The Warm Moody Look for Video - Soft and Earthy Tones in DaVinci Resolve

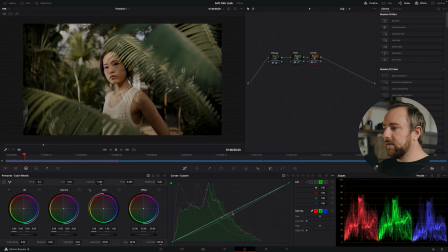741s
So as long as they're around that area, we're good to go. Now that we've warmed up the image, this is before and this is after. So those are just our curves adjustments. And then if I go to my tone and my curves, this is before and this is after. You can see that in these two nodes,
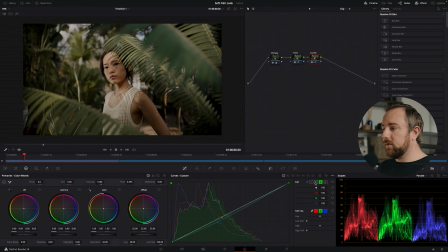759s
we made a pretty big difference and we're getting a lot closer to the warm and faded and filmic look that we're going for. I might pull this back a little bit so that it's not too warm.
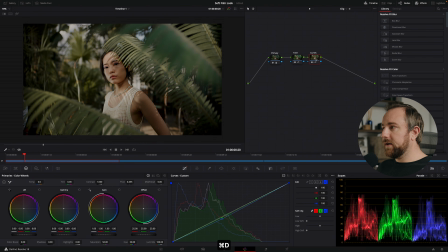773s
So that's before and that's after. So from here, we could go back to our hue versus sat, and I might bring down the saturation of the green tones a little bit and then bring back the skin tones a little bit too.
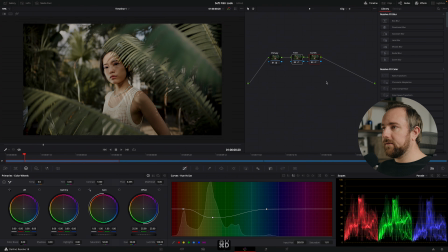787s
And as I'm doing this, I'm kind of toggling things on and off, making sure that it all looks natural. I'm kind of curious what this looks like on the rest of my clips.
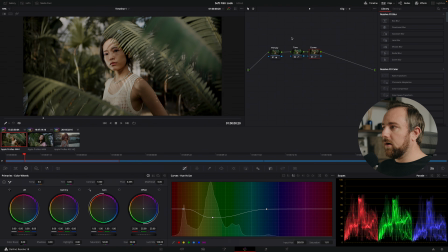797s
So I'm going to bring back up my clips, and we are wanting to copy these two nodes to the rest of the clips. So the easiest way to do this is to right click on this first one that we want to copy from, and we're going to click on display node graph. So we can simply go to the next clip.
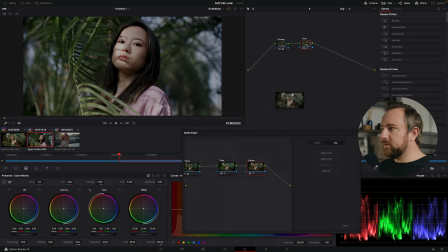816s
We can literally just drag tone on top of here, and then we can drag the curves node on here until you see that little plus sign. And now we have the curves in the node tree.
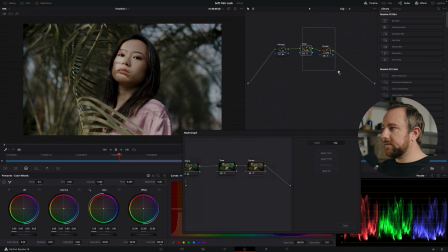827s
So now if we turn that off, we can see this is before and this is after.
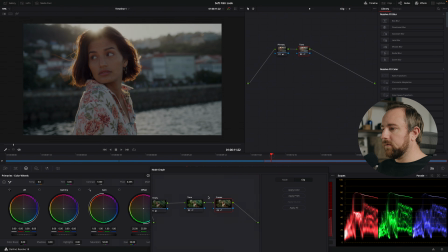833s
And then we're going to go to the last clip and we're going to drag on the tone, and then we're going to drag on the curves. And now we have a little bit more warmth. This is before and this is after.
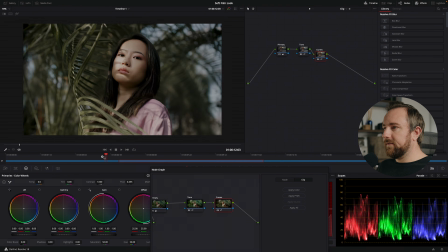848s
So from here, we're kind of just finessing this and making sure it all looks good. If you want to go back to your primary node and make some more adjustments,
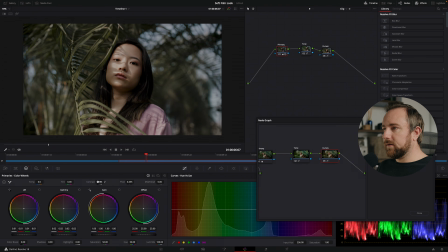858s
like say we want to decrease the contrast in this clip a little bit, we can just adjust the contrast and pivot. You can really make any adjustments you need to in this node. We can also cool it down. We can warm it up a little bit more with the offset.
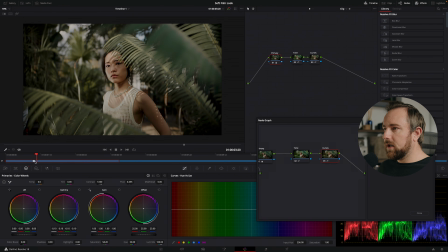872s
And then finally, I think to kind of further sell this look, I kind of want to make a kind of a strong vignette on the end of it. So these are kind of more creative adjustments after the look DNA that we've created.
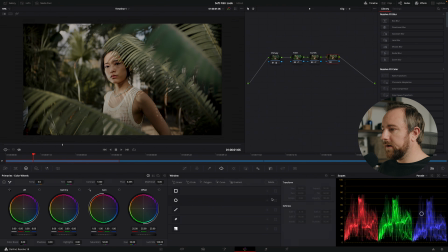886s
And I'm going to create a new node. I'm just going to make a power window, circular power window, and I'm going to increase it to the size
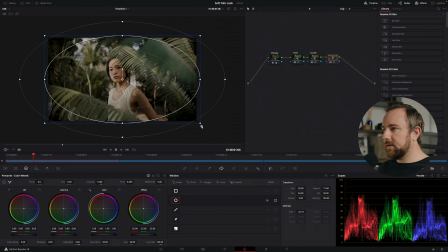896s
of our frame. Let's just soften it a little bit. So I'm just going to create a nice vignette. Then I'm going to invert the window. And then I'm going to go back to, I'll turn the window off. I'm going to go to my gain control. I'm just going to bring down the gain so that the highlights on the sides come down a little bit more.
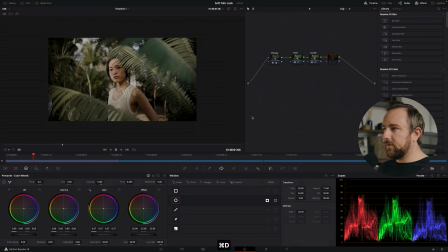916s
So this is before and this is after. So this is using our vignette, and let's just label it real quick.
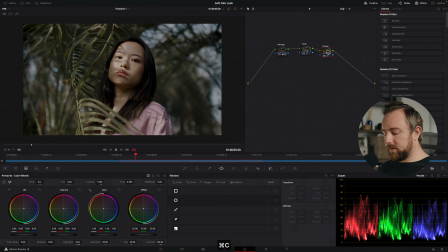929s
And now we have a vignette. We'll go to the next clip. We'll create a new node and then we'll Command V. Now we have that. And as I look at this clip, I feel like it needs a little more saturation actually.
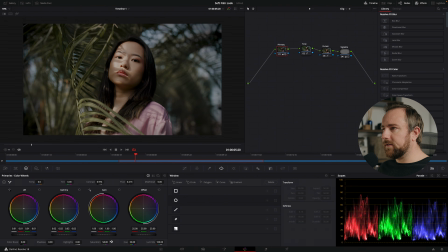942s
So I'm going to my primary and I'm just going to increase the saturation so that we get a little bit more detail and pop in the skin tones. And it kind of matches the colors of this clip a little more. And you could even, I feel like this clip needs to be a little bit more green, maybe a little bit warmer.
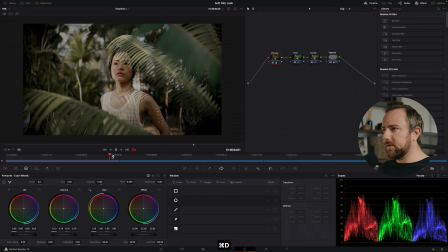962s
So we can adjust the temperature and tint. So as I'm going through the clips, I'm constantly adjusting them because my eyes are adjusting to the clips.
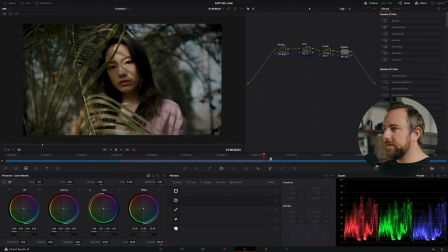970s
So I want to make sure that I'm, always adjusting things and, it's never set in stone.
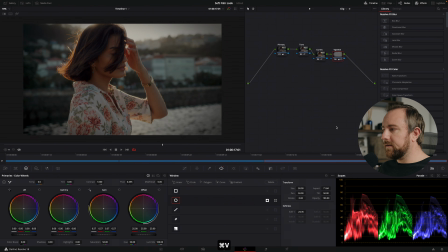977s
So let's go to the last one and I'm going to paste my vignette and let's see what that looks like. So on this clip, this is before our look and then this is after.
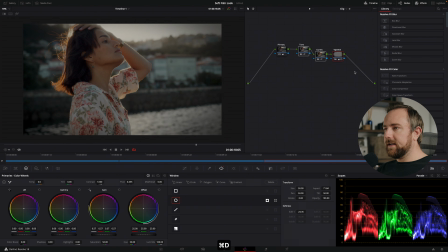990s
So it's adding a lot of pop.
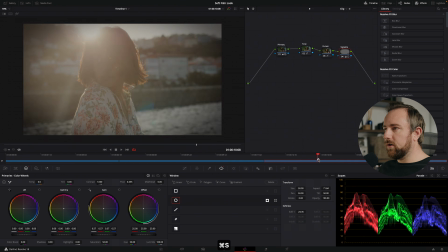992s
It's really pleasing on the skin tone and overall it's making those highlights nice and soft.
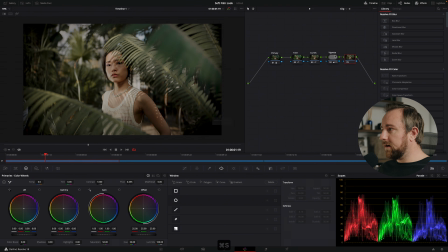1000s
And then last thing you want to do, if you're down for it, let's add some grain.
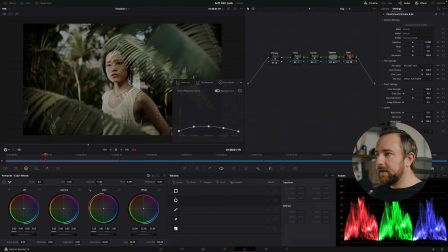1005s
So I'm going to use film convert nitrate for the grain and let's zoom in quite a bit.
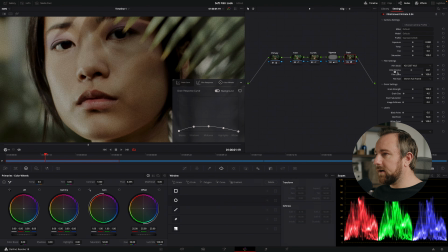1012s
And I'm going to turn off the film stock. So turn off the chroma and luma.
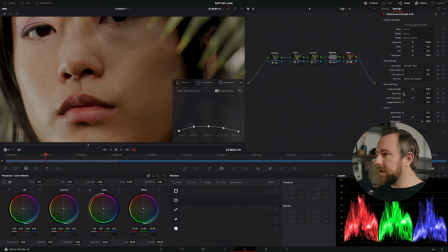1018s
So I'm just using the grain and let's increase the grain size a little bit.
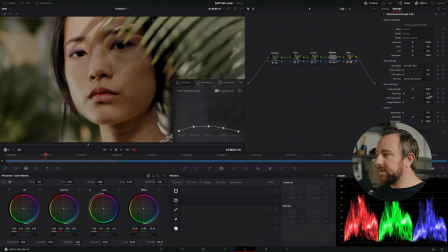1025s
And if you're uploading to YouTube or the internet, you want to go a little bit over with the grain because the compression will kind of get rid of some of it.
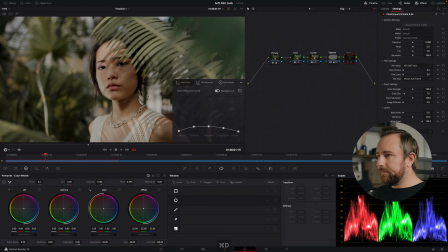1035s
So something like that. I'll increase the grain size a little more.
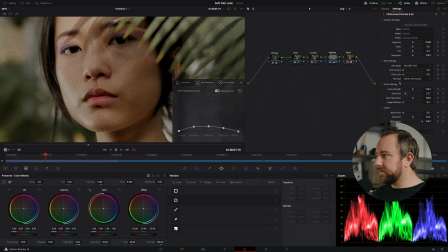1042s
We can also use the presets. So film size like Super 16 or Super 35 Academy. I like the Super 35 and then just increase the size a little bit, maybe decrease the strength.
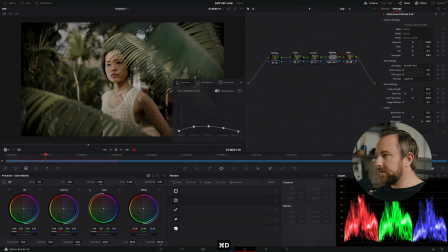1060s
And so yeah, that's the grain. If we want to copy that to the other clips, we can do this.
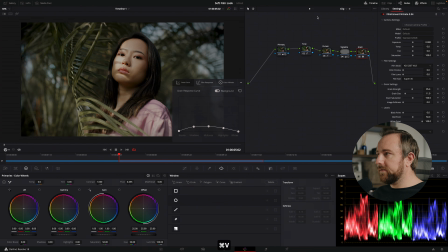1069s
Or what I could have done too is just applied the grain in the timeline level. So we can create a new timeline level node, paste the grain in there, and now it's applied across the whole timeline.
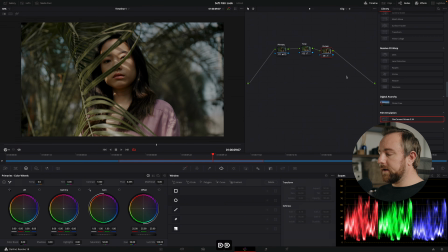1080s
So I just need to go back and delete the grain. Oops. Delete the grain from these clips.
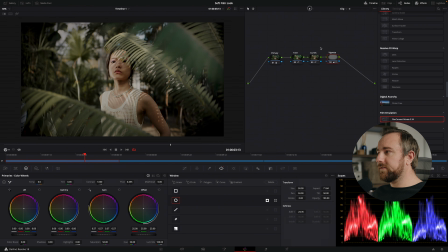1088s
Now we have grain applied across the whole timeline. I probably could have also pasted the vignette onto the timeline level, but this just allows us to adjust the vignette clip by clip if we need to. So basically what we've done is we've added, let's turn these off.
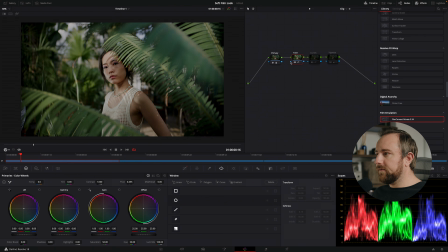1105s
We've done a primary adjustment and we've applied a tone curve to compress the highlights, bring them down, and then create a nice soft and moody soft roll-off. Then we've introduced curve settings to warm up the image, warm up the green tones, bring down the luminance of those tones,
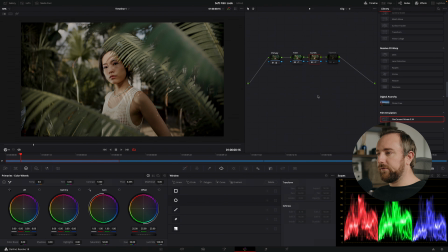1124s
and apply an overall color look to the footage. And then finally, we've created a vignette to bring down the sides and direct the attention towards the center of the frame. And then we've applied grain over the top of everything to further sell that filmic look. Now, like I said, if you're looking to have just a quick way to achieve these looks,
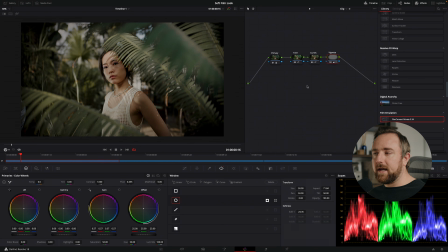1149s
I have a LUT pack in my store called the Terra LUT Pack that includes 8 looks based on this specific style. So I'm kind of curious what those look like. So I'm going to create a new version by hitting Command Y. And in this new version,
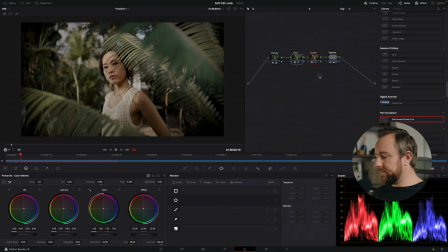1164s
I'm just going to delete the tone and the curves because we're going to replace that with the LUT. So I'm going to create a new label called LUT. And I'm going to go over to my LUTs.
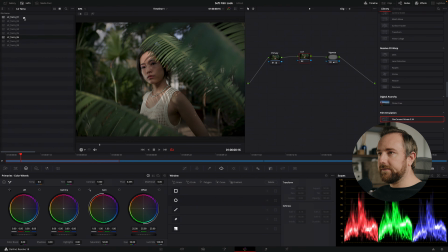1176s
And here we have the LC Terra 1 through 8. And so I can simply double click on these to preview them.
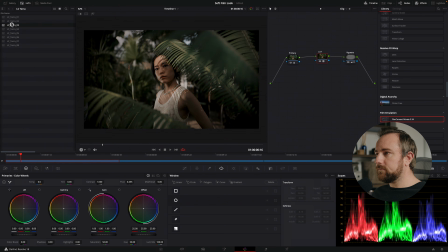1185s
So this is 1, this is 2, 3, 4, 5, 6, 7, and 8. And so what I would do here is I would find one that I like. I feel like 6 looks really cool on this footage.
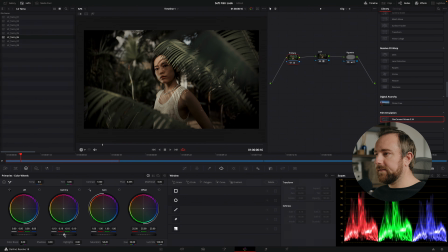1203s
And then I would adjust my primary adjustments to make it look good before the LUT. So I might bring up the brightness a little bit and maybe decrease saturation. So this is kind of a different look, but with the LUT and the vignette, this is before and this is after.
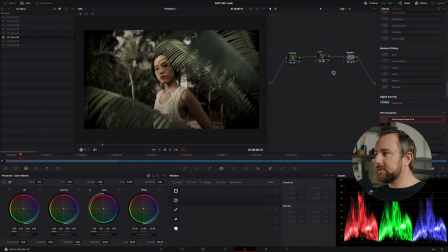1222s
And so if I wanted to apply these to the next clip, I can simply go to my clips.
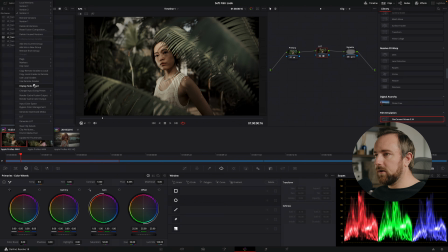1230s
I'll reveal the node graph, and then I'll go to the next clip.